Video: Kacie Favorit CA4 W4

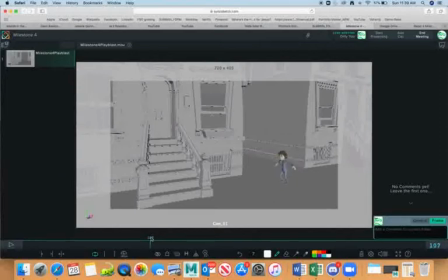[8:33]
So I can see that you gave up on that stagger, right? Where he or she was kind of shaking. Um, well, it's really up to you.
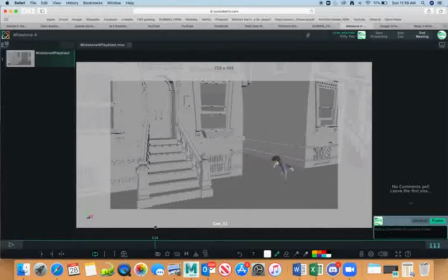[8:48]
You could add, I think I was explaining how to do it last time, where you need two keys, right? One key, one position is a little bit lower.
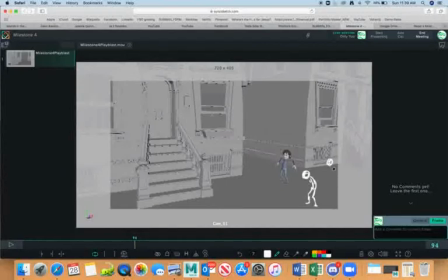[9:04]
The other position is higher. And then these are your keys, right? Let's say 1 and 14 or 15.
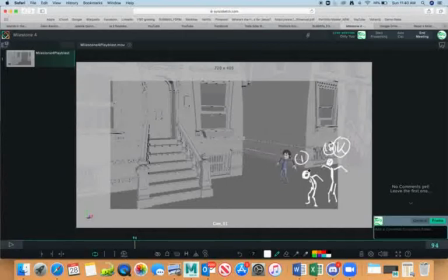[9:22]
And then these in-betweens that you get by Maya, right? You grab, each, and you pull, like, so in order, you have to touch pretty much everyone,
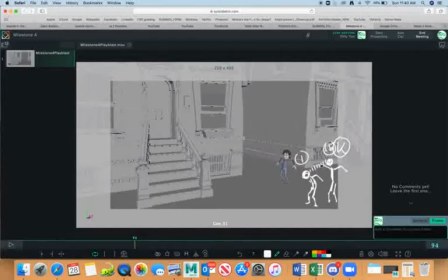[9:39]
and as soon as basically you are maneuvering them, they become breakdowns. So to get that stagger, right, instead of, because if you don't do nothing, it's just gonna go smoothly from one key to another, right? But we don't want that smooth transition.
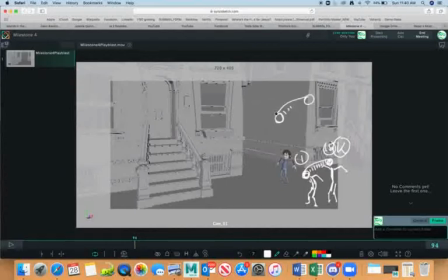[9:58]
We want, you know, to use this in between, so you go like the head goes back and then maybe for 2 frames and then goes one forward and then back for 2 frames and then one forward, 2 frames, one forward, 2 frames, one forward,
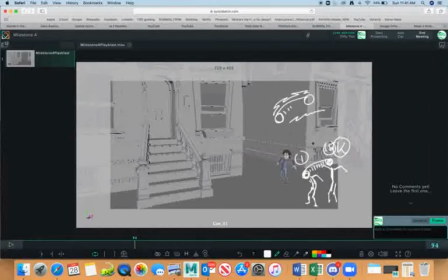[10:16]
and then you get this that kind of stagger in the motion, right? Completely up to you if you wanna install it. The problem that I see is that these hands got frozen here, what is not cool,
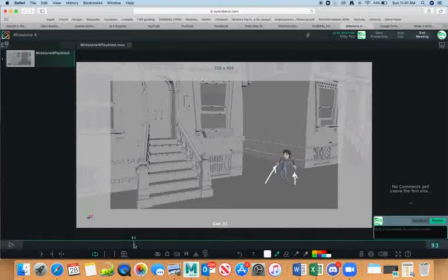[10:35]
especially not in the 4th week of submission, final submission. Nothing happened. They're frozen. Then he goes with those arms are like broken. Look, they are like in a cast. There is no flexibility here.
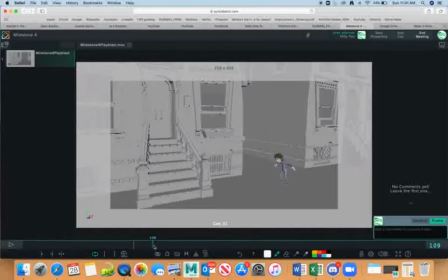[10:56]
Wouldn't be nice if he actually went, as he's going forward, maybe that his arms are going up. And then he goes for anticipation for a run.
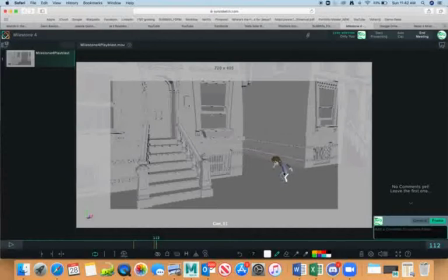[11:16]
I would probably squish that guy even more down. Arms even higher. And then, so squish it more.
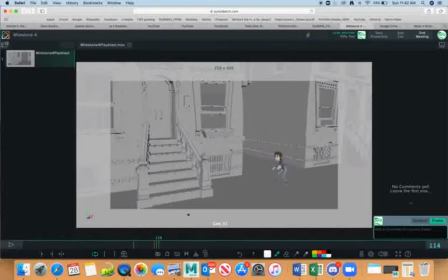[11:31]
And then we go for run. Now, a run, in order for the body to be pushed forward, that leg, back leg, has to stretch. And you don't have that stretch. That's a problem. Because this is not working.
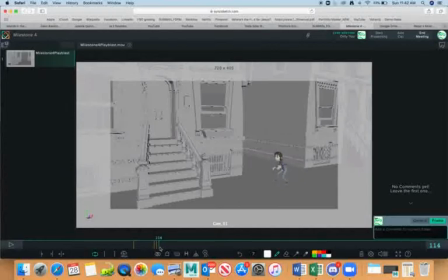[11:51]
We would never be able to run if we would not stretch this leg. This leg, after the squash, after anticipation, gets thrown forward.
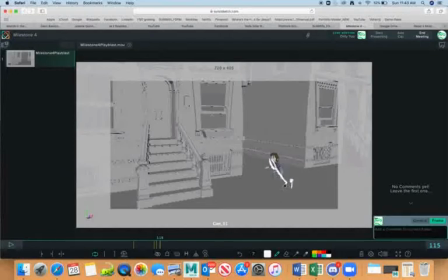[12:09]
Leg is straight, heel is up, toes are down in the contact with the ground. The other leg, of course, is start to move forward,
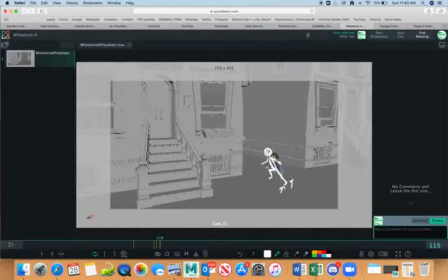[12:26]
and that's pretty much how that push position is supposed to look.
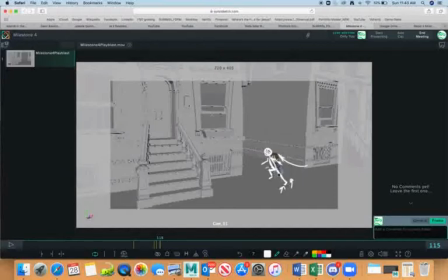[12:35]
Definitely that leg has to be straight and in the contact with the ground, with the heel high up. And then this is fine, you know, this position is fine.
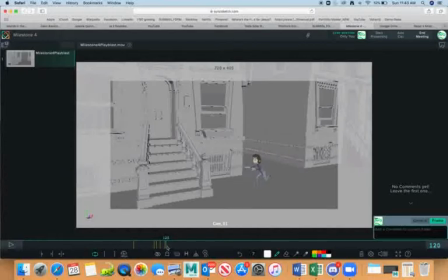[12:53]
Then it comes to contact. Contact is kind of fine. This front leg could be a little bit straighter.
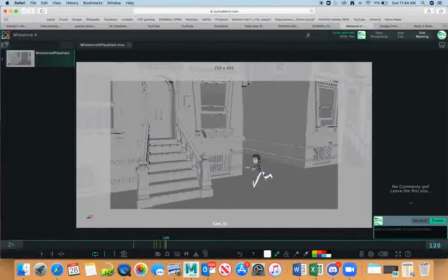[13:05]
The back leg could be a bit more back, but it's okay if you don't, you know. But as he's coming down, his body comes down, the leg starts to bend.
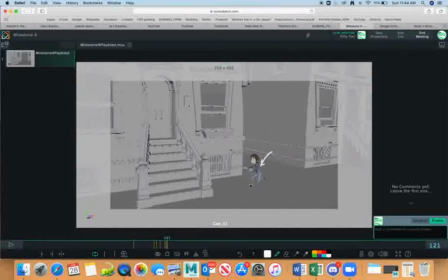[13:21]
Why is his foot still being pointing up? It looks unnatural. It's uncomfy.
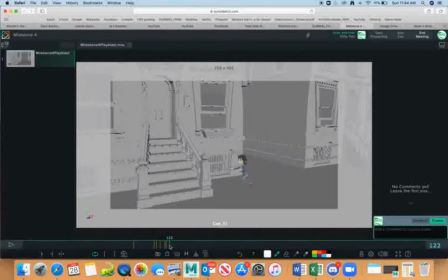So if this one is down, it doesn't feel like it's down because the hip here and the hip and down is pretty much on the same level.
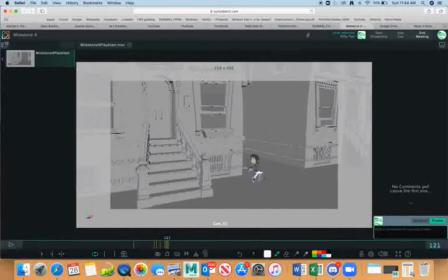[13:56]
You see, that's the problem here. This one was supposed to be higher so that we have that feeling of hips coming down. There is always supposed to be up and down in that movement of the hips.
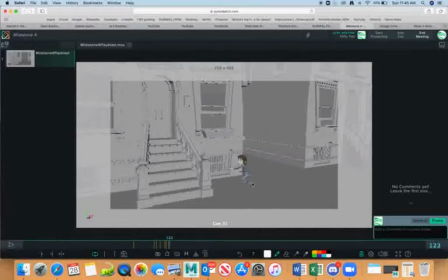[14:13]
Now again, the same problem as over there where the leg that is actually propelling, pushing that body up is not straight. So that it's not gonna work as long as that is not properly fixed.
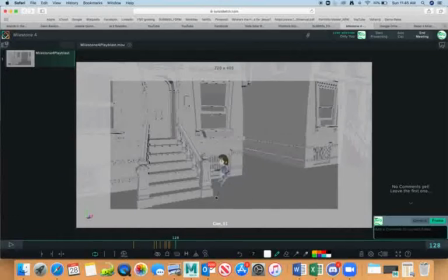[14:36]
Now we get to contact. So that's a contact. What comes after contact? When you were walking your character here, contact, even here,
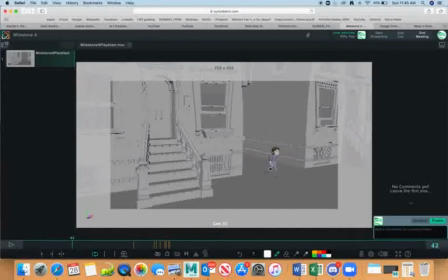[14:52]
down position is supposed to be actually more pronounced. But you had at beginning contact down.
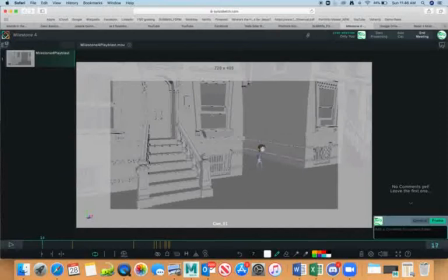[15:09]
You see that down here? So always after contact down, passing up, contact down. You see that? Down, down, down. So why?
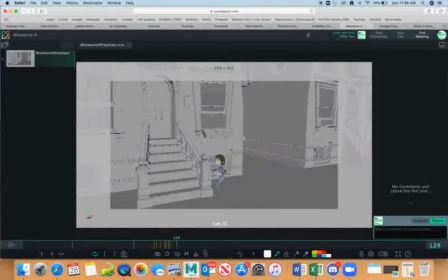[15:22]
You already forgot here the same principle. Contact, nothing. You have a little bit later that thing, but that's not really down because of the run.
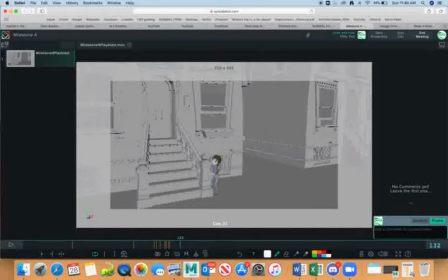[15:38]
This is more kind of like a hiding behind a post, squashing to hide. But here we have a real physical need for down, because if we are jumping from somewhere, anywhere, the bigger distance, the squash is going to be bigger.
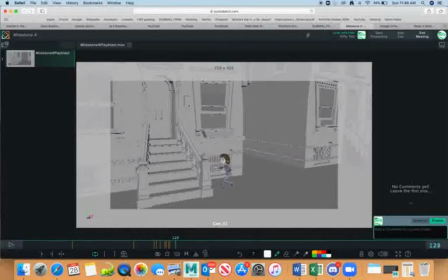[15:56]
So of the run, definitely squash should be bigger than in the walk, because it's more intensity. The body is coming down with a more force, right?
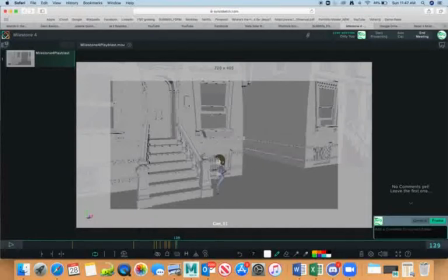[16:12]
Inertia. So here, of the contact, there was a need for anticipation, where the foot would be, of course, flat, body would be bended,
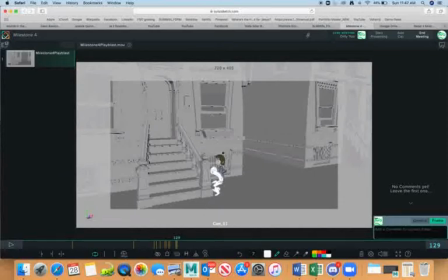[16:34]
and then from this squash,